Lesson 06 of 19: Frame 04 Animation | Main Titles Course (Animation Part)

So here I've duplicated the camera, brought to the second scene, and I'm adding a slight camera move.
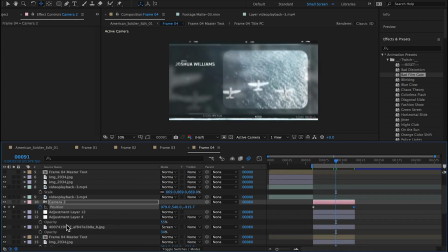[18:44]
It's very subtle.
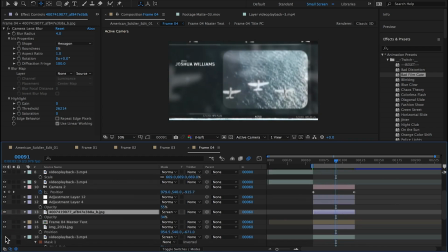[18:47]
I'm also realizing that the scene is too crowded, so I'm getting rid of one of the layers of airplanes. And then back on this first part of the animation,
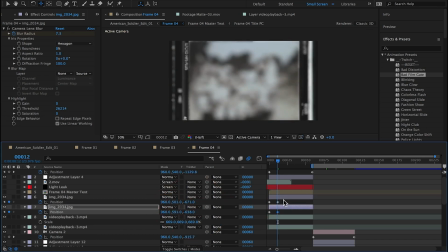[19:00]
I thought it'd be interesting to make the framing devices move vertically, independently of each other. Like I said earlier, it's almost like they're hanging film strips or strips of video.
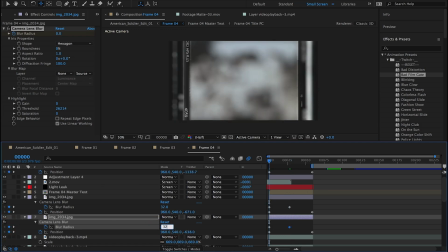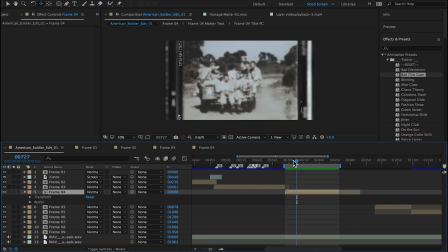So I've duplicated the Twitch layer and dragged it up here between two
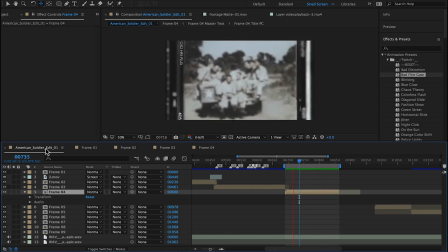[19:49]
shots within the scene to use as a transitional device.
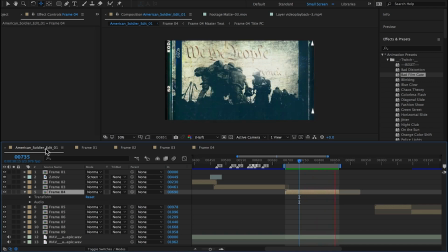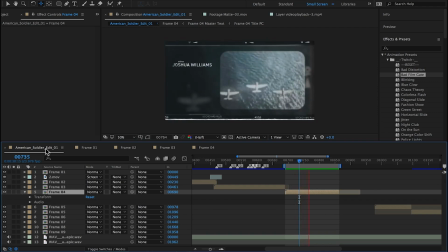[20:01]
It's looking nice.
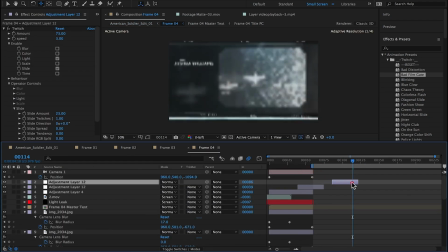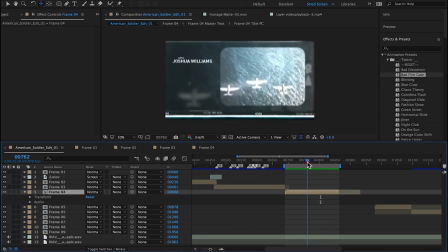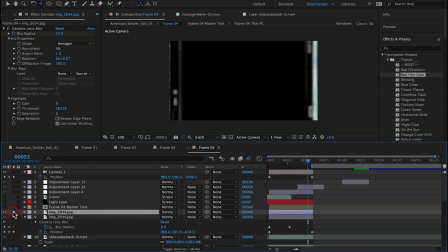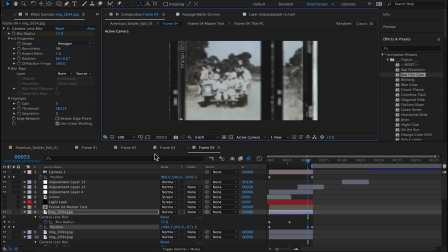[20:39]
So here I've duplicated a framing device and I'm dragging over so it's actually in front of the video on the right third of the frame, but taking it way out of focus and then reducing the opacity.
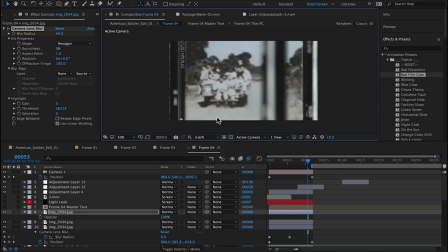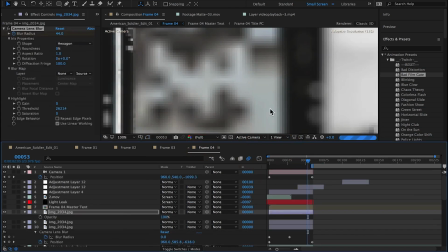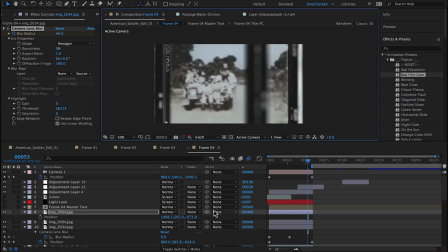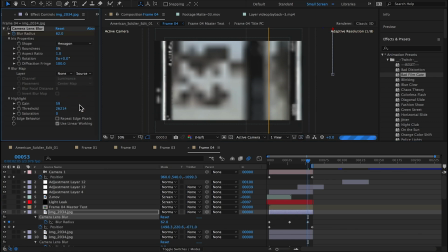[21:20]
But taking it way out of focus makes it look more like a really blurry out of focus foreground element, and it's not too distracting.
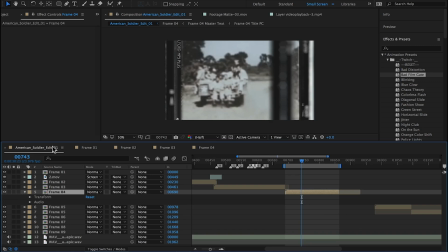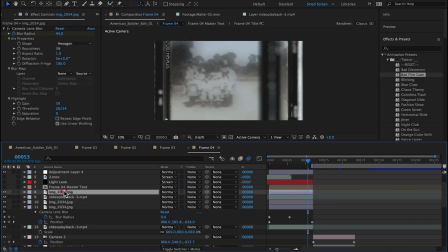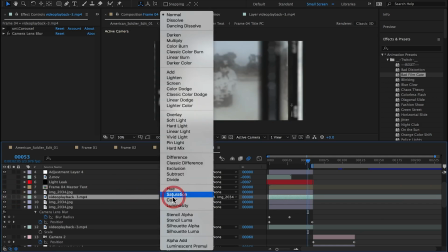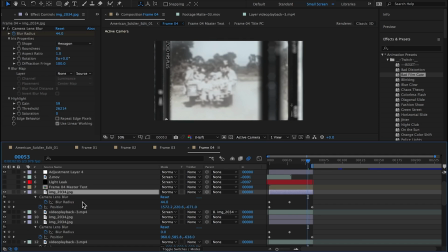[22:03]
So what I did here was duplicate the video layer, take it way out of focus,
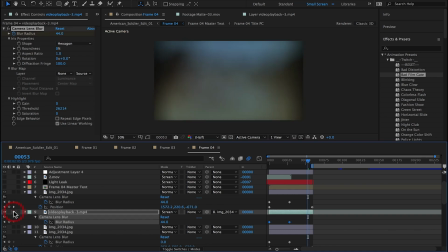[22:10]
and bring it into the foreground like it's part of the framing device on the third right side of the screen. It'll just have like a little shimmer to it on this part of the screen because the video's there,
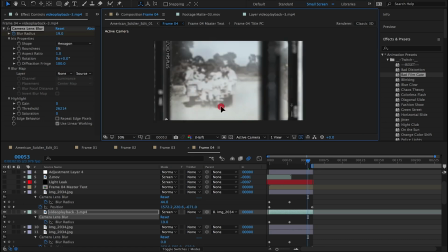[22:26]
it's way out of focus, the opacity's dropped, and it'll just be a nice highlight to the right side of the frame.